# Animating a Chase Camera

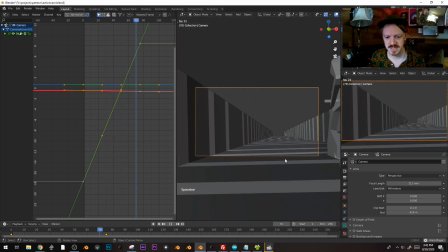4:08 If you zoom in here, it feels like you're going kind of slow, and then all we're going to do is widen this up,
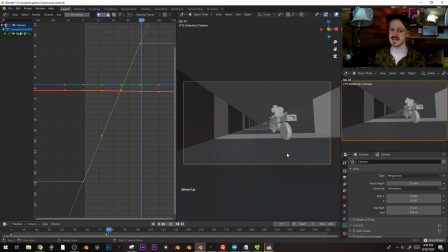4:15 and suddenly it feels like we're going a lot faster, even though we're going the same speed. And that's just a useful thing to know, I think.
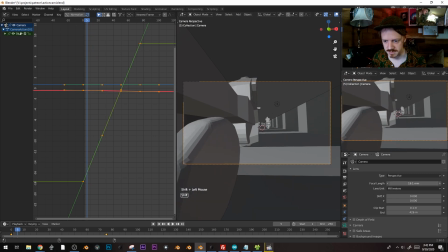4:23 So I might actually, I'm obviously going to keep it pretty darn wide here.
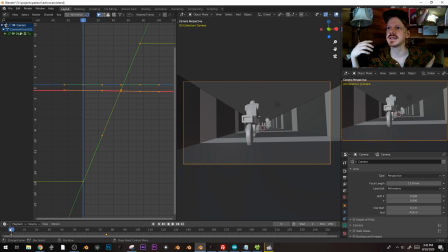4:30 In terms of making animation feel rewarding, it's all about kind of like a preservation of momentum and anticipation and payoff. And if you've ever seen any martial arts movie behind the scenes, they'll always be talking about rhythm and all of that, like wah pa pa pa pa pa pa pa pa.
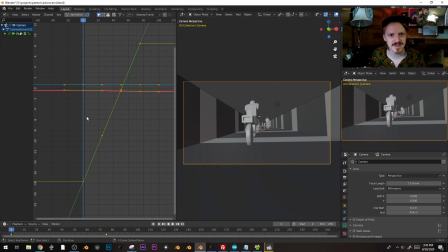4:50 There should be kind of like a syncopation to it that you can kind of feel, and that helps with the anticipation, and that helps with like the viewer experience. again, I'm not a great animator,
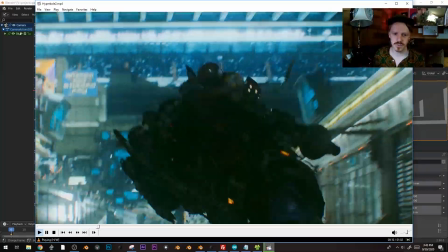5:00 but if you watch this shot right here, 1, 2, 3, 4, 5, it kind of has that like that beat to it.
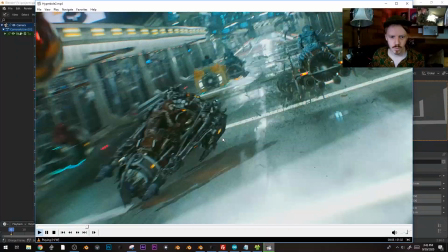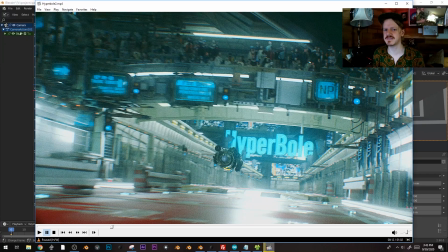5:16 And the parts that don't happen on the beat actually feel as if they're like a little bit slow or a little bit fast. This actually is a thing that like the audience can feel, and that's one of the things where like once you lock in the original keyframes,
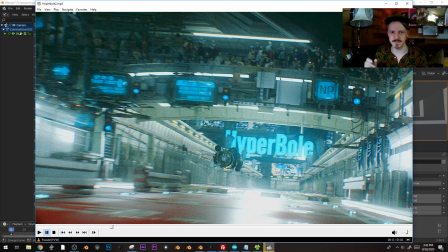5:32 you just start reiteratively tweaking stuff until you can really feel those moments.
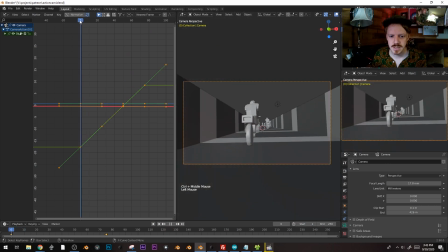5:37 So let's see how this goes. I want this guy to be going also. I want him actually moving faster than the camera. I want the camera to be kind of chasing him because, you know, this means he's moving,
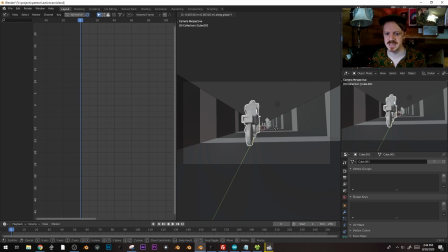5:53 and so I want him moving not just in the scene but also relative to the camera to really make it feel like he's going fast. So let's see. Let's start here. Let's have him going right here. You guys are gonna see now in every shot I release that I just do the same thing over and over. Always.
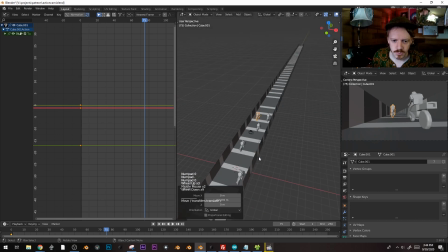6:15 Cool, so I think at the end here, what I want is for him to have kind of a motion path through here, like, woo, woo, woo, woo, which again is almost exactly the shot I just showed you, but that's okay.
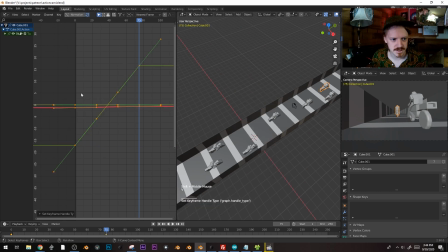6:29 Okay, so there's this last one, vector, and which axis here is, oh, there's his rotation, that's nice. Okay, cool, so let's just animate the x-axis really quick and make sure that he's not going to be hitting any of these other bikes.
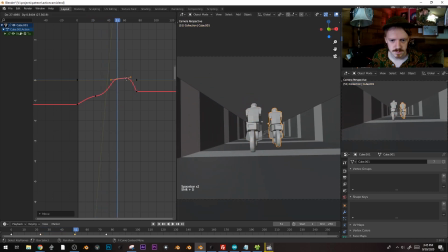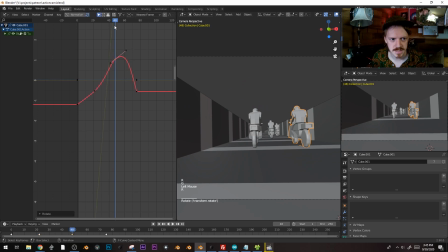6:58 Okay, so he just can kind of cut all the way through there. His momentum is going to have him kind of overshoot a little bit, and then he's going to cut through there.
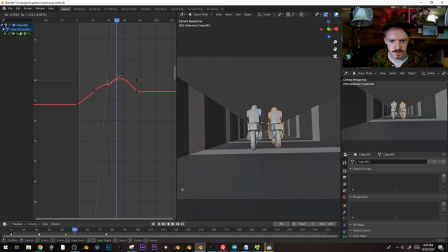7:10 Oh. Nope, we're going to pull it back a little bit, because I want him to be able to weave.
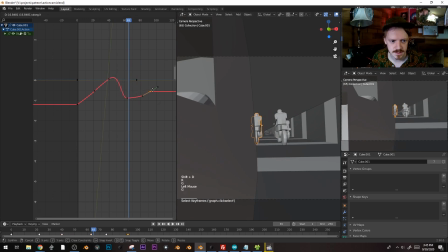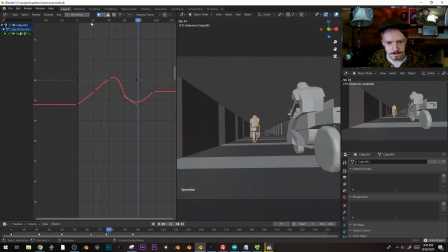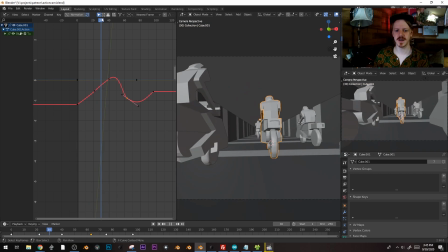7:28 Okay, and I want a lot of the feeling of this is I want the motion to be
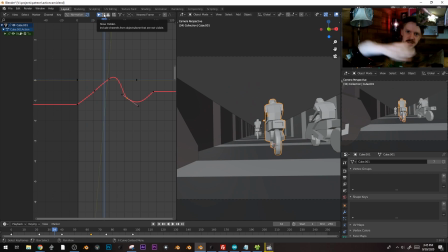7:33 like you really feel him kind of fighting the inertia to the left and right, because that's most of the physics at play. Like him going forwards is just him going forwards. So I really want to try to like dial that in.
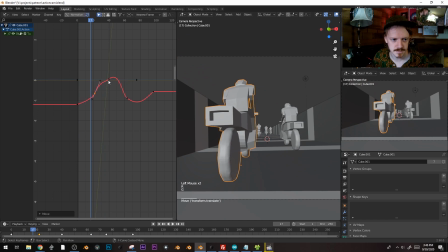7:43 So maybe right here, like we kind of see him. Whew.
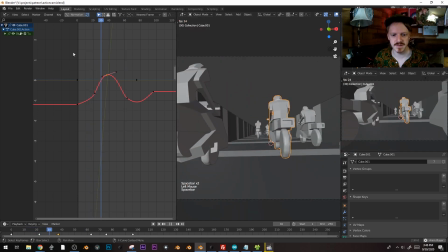7:50 Yeah, and what I want to get here obviously is just that feeling of wow.
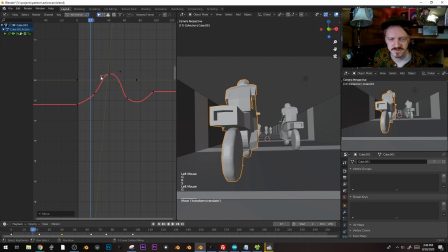7:58 You might think it's I'm a dork for doing all the hand motions and the sound effects, but you got it, because that's how you feel it. It's the exact same thing as like when you're running around with like your toy jets as a kid, kind of like you're trying to capture that feeling.
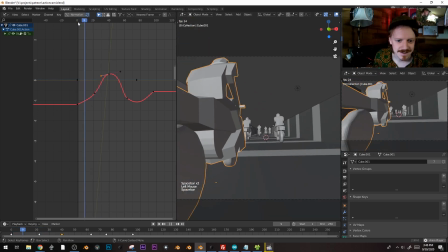8:12 So let's see. Whoa.